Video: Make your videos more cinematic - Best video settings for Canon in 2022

Ciao guys and welcome back, I'm Luca and in today's video I'm gonna explain you how you can get cinematic videos even with an affordable camera like the Canon M100. Stay tuned.
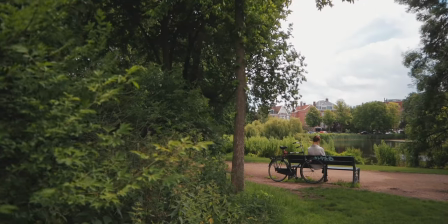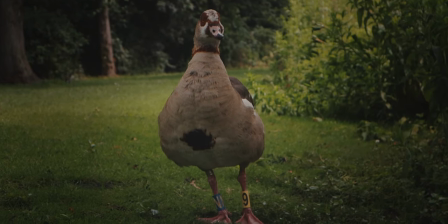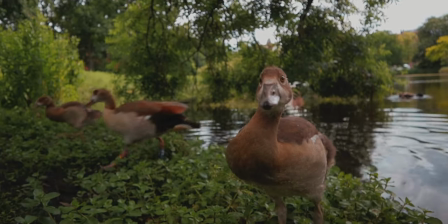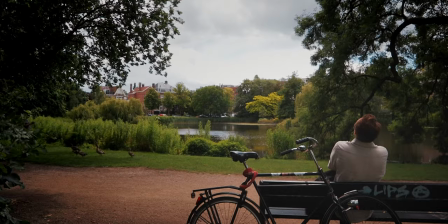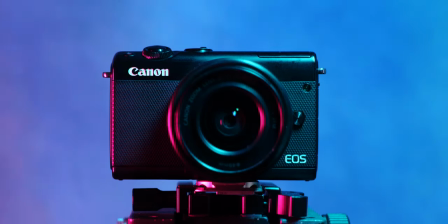(0:32)
So to make this video I used the Canon EOS M100 with a kit lens 15-45, a fixed ND8 with a polarizer, a diffusion filter, the black promised with one of eight intensity and everything was filmed at 720p. so all these tips and techniques can be used also with lower budget cameras one
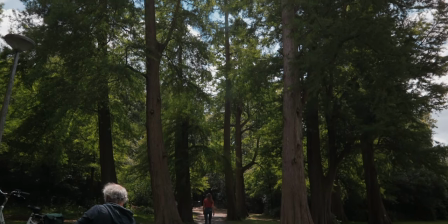(0:53)
of the secrets to get cinematic looking footage is to have a good amount of dynamic range if you don't know what does mean dynamic range it's basically the amount of light that the sensor of our camera can read for example the canon usm 100 can only see 10 stops of dynamic range so 10 levels of brightness while the U1i can see 20 stops of dynamic range so as you can see there is a huge difference between what we really see and what we can capture with the cameras but there are a few tricks that we can use to improve the dynamic range captured by our camera one of these is to use a diffusion filter the diffusion filter is going to help us to lower the contrast of the image and
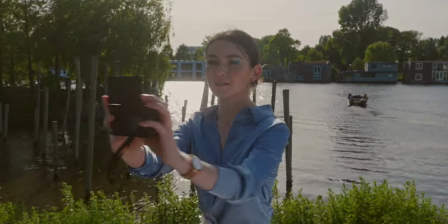(1:35)
it's going to raise a little bit the details in the shadows in my case i use the black promised from tiffen that has an intensity of 1 of 8 and this is not giving a strong effect of diffusion but it's going to be enough to give more a cinematic look to our images. In addition to this filter I always use fixed ND filters with the polarizer because they help to keep the shutter speed at the proper speed and we're gonna keep the aperture of our lens wide open and the polarization effect is gonna increase the saturation in the sky and this is gonna help us
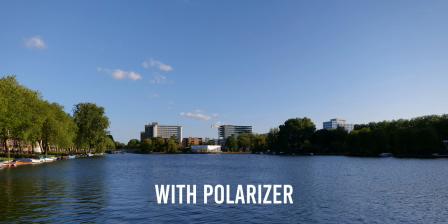(2:09)
to retain details even if the sky is a little bit too bright I will put the links in the description so you can see what type of filters I used for this video in addition to the filters there are two more tricks to increase the dynamic range of our camera the first is that we can change the dynamic range capture from our camera enabling the highlight
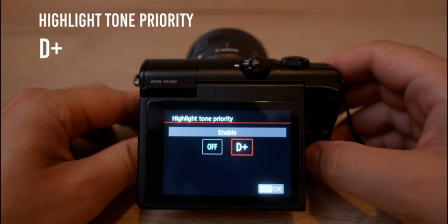(2:29)
tone priority setting in this way the camera is gonna film with the base ISO of 200 instead of 100 and it's gonna capture more details in the shadows
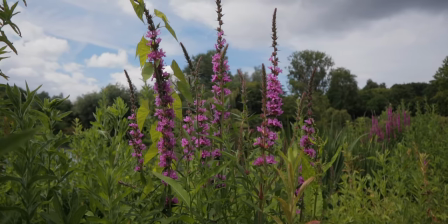(2:40)
it's important to don't overexpose the main subject otherwise we're gonna lose informations in the skin in the sky it's always better to under expose a little bit to the footage so we're gonna have more room to play
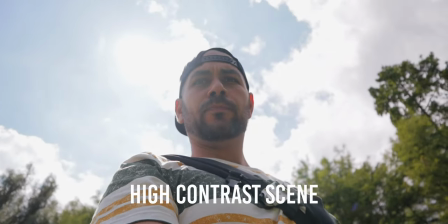(2:55)
with the highlights and with the shadows another setting that we have to change in the camera is
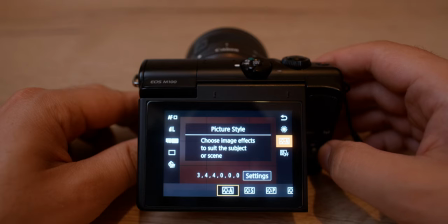(2:59)
to change the picture profile from standard or automatic to
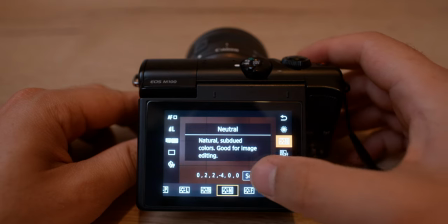(3:04)
neutral we're gonna change the sharpness strength to zero sharpness fineness to
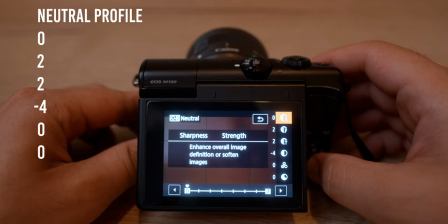(3:10)
the value of two sharpness threshold to the value of two the contrast to the value of minus four saturation we can keep it at zero and color tone to zero as well but what about you guys what's your friendly budget camera to get cinematic videos. Drop in a comment a link with your video and what camera you're using. It would be nice to share your artistic point of view and ideas to everyone, so we can all improve our skills. If you like this video, show it and click the like button and think about to subscribe to the channel, it will help me a lot. So this is it for today guys, Thank you for watching and I'll see you next time. Ciao!